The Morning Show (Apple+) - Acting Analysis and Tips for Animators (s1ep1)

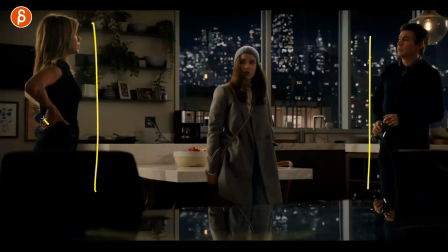They're not quite together again. Hence that previous thing about the wedding ring there. And I like this. The framing was very clear. He is so at the edge here. That distance between the two characters clearly tells us, yeah, there is some cool distance there.
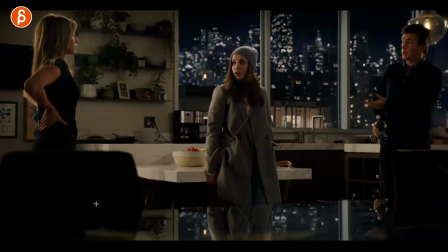And then you have her in the middle the daughter almost serving as a buffer so as you go between the back and forth you can see even though
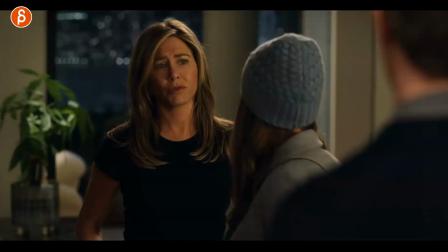they are talking to each other there's still that in between and it goes back and forth when you see this she's still here and even
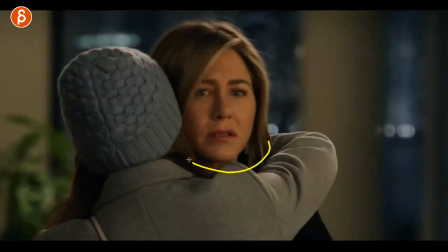at the point where when they hug and they actually have a physical connection it
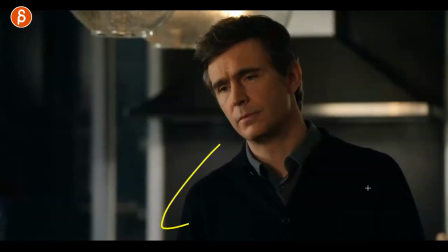cuts to him being completely alone and then when she
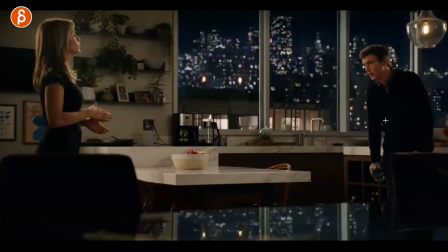actually gets out of there he thinks all right well let me comfort
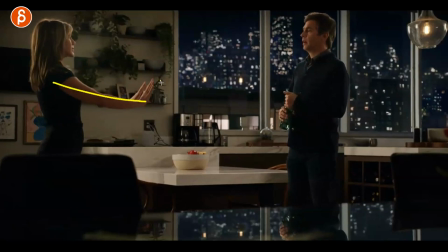her and she literally has the moment of no stay away i can't deal with this i
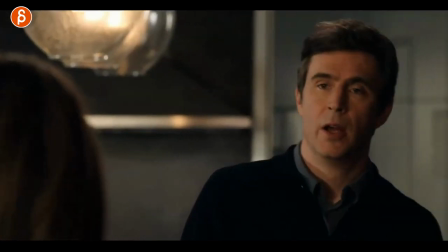love those little tiny things and then watch out get out get out and then he leaves so this is just to me all about character placement
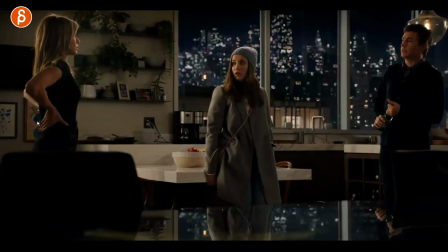right so if you have two characters or maybe even three think about that how far apart are they how close are they is there someone in the middle that almost serves as a referee or as a buffer so that they don't start fighting so really think about this and even if you have an over the shoulder
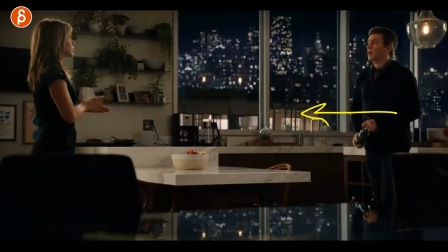multiple people or when they exit is that character then trying to get closer or even further apart because they know now there's nothing
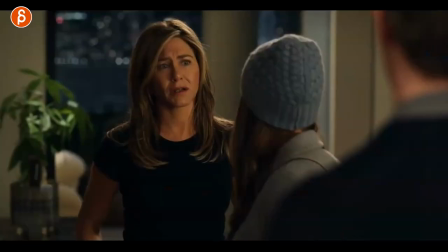between them maybe this whole situation will explode so just really explore where are the characters positioned and why and how is that helping
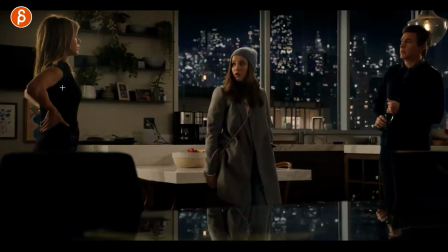us in terms of telling the story and getting the characters you know getting for us getting to know the characters more this is awesome in terms of what's at the
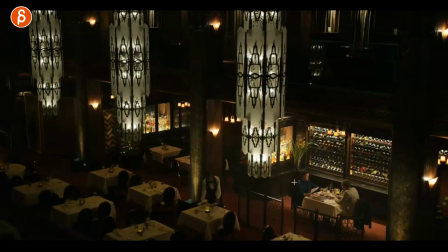top and then what's below here also this is awesome tells us immediately almost kind of the power of all this right it's empty they have their own
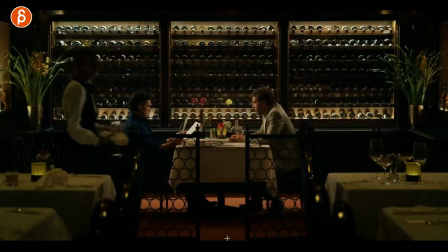private area there and this is my main thing here watch and it's not always so it's not super in your face but if you look at
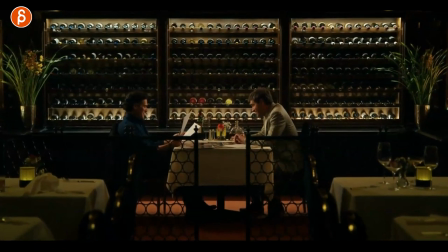his legs here so when you scrub forward see this moment of that see that
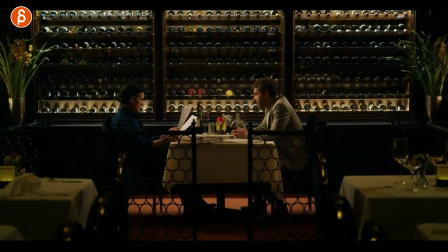you got that nervous little up and down again here
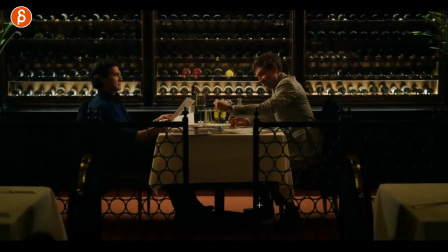then it continues and it's at the end again right there right there
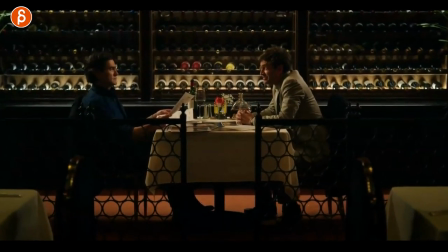that nervous up and down so it's basically he when if you listen to the show his delivery he is he sounds very relaxed he makes a case for another person in terms of potential you know re-employment and salary raise so he tries to convince this person but then underneath he's actually really nervous so it's almost like the
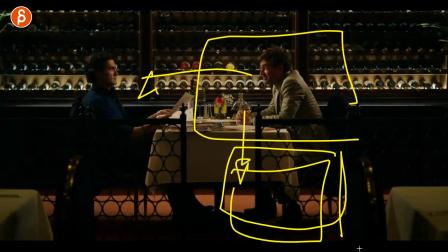actual literal sub text where i'm nervous but i gotta pretend
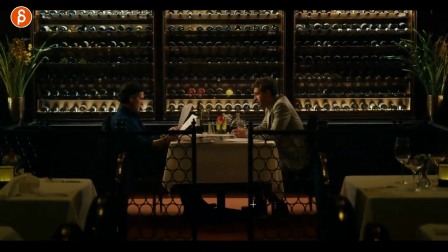to be just fine but he's still really engage and really wants to go into that person so if you look at the contrast between the two characters he is leaning forward he wants to engage and he wants to tell him hey these are all good reasons to do xyz versus him who is
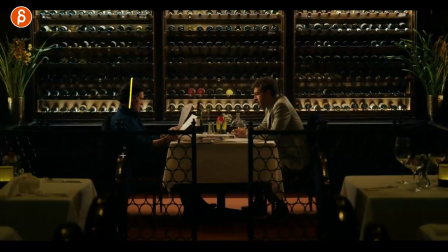not super leaned away but not leaning in so you see that contrast of well i'm kind of okay plus i'm reading what i'm about to eat and there's even that little barrier and i mean afterwards he brings it down and they do talk but it's an interesting setup up in terms of just
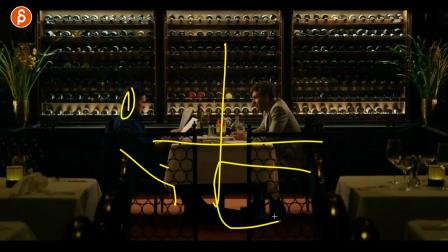contrast how are they posed out and what is going on in areas where this character can see this so this is again this will be your pretend
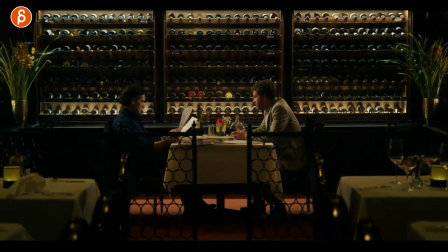I'm lying through my face but the body language always tells the truth this is such an awesome moment with her where she comes in as a
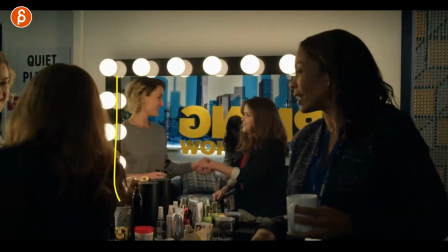guest and she makes introductions and she's the makeup person you can see this here it's nicely framed where that's in the mirror it's like hi hi hi and then she does this and she can't see this right so watch her again so watch when she does that just right there so good because
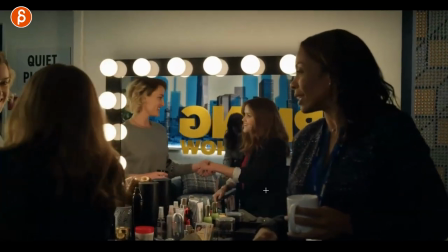she knows she has the moment where she talks to her and she's smiling and this is so matter of fact of well she's not ready she doesn't look good
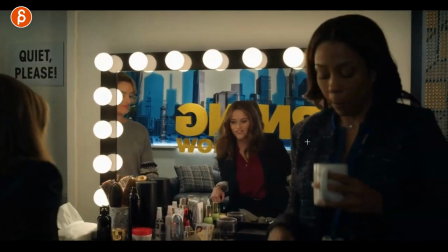enough for tv come on come on do the little yeah to do your makeup thing and it's awesome just in terms of how she
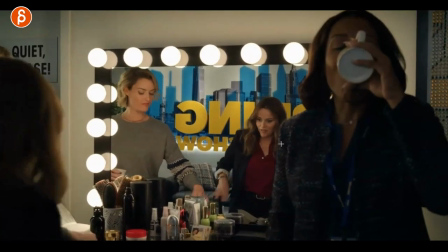does it and then that little thing of yeah come on and then goes back into yeah yeah whatever whatever it's such a
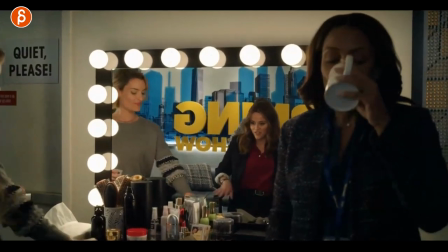an awesome small little thing of come on get to work now I wanted to point that out it's such a great gesture love that moment that whole cast in the whole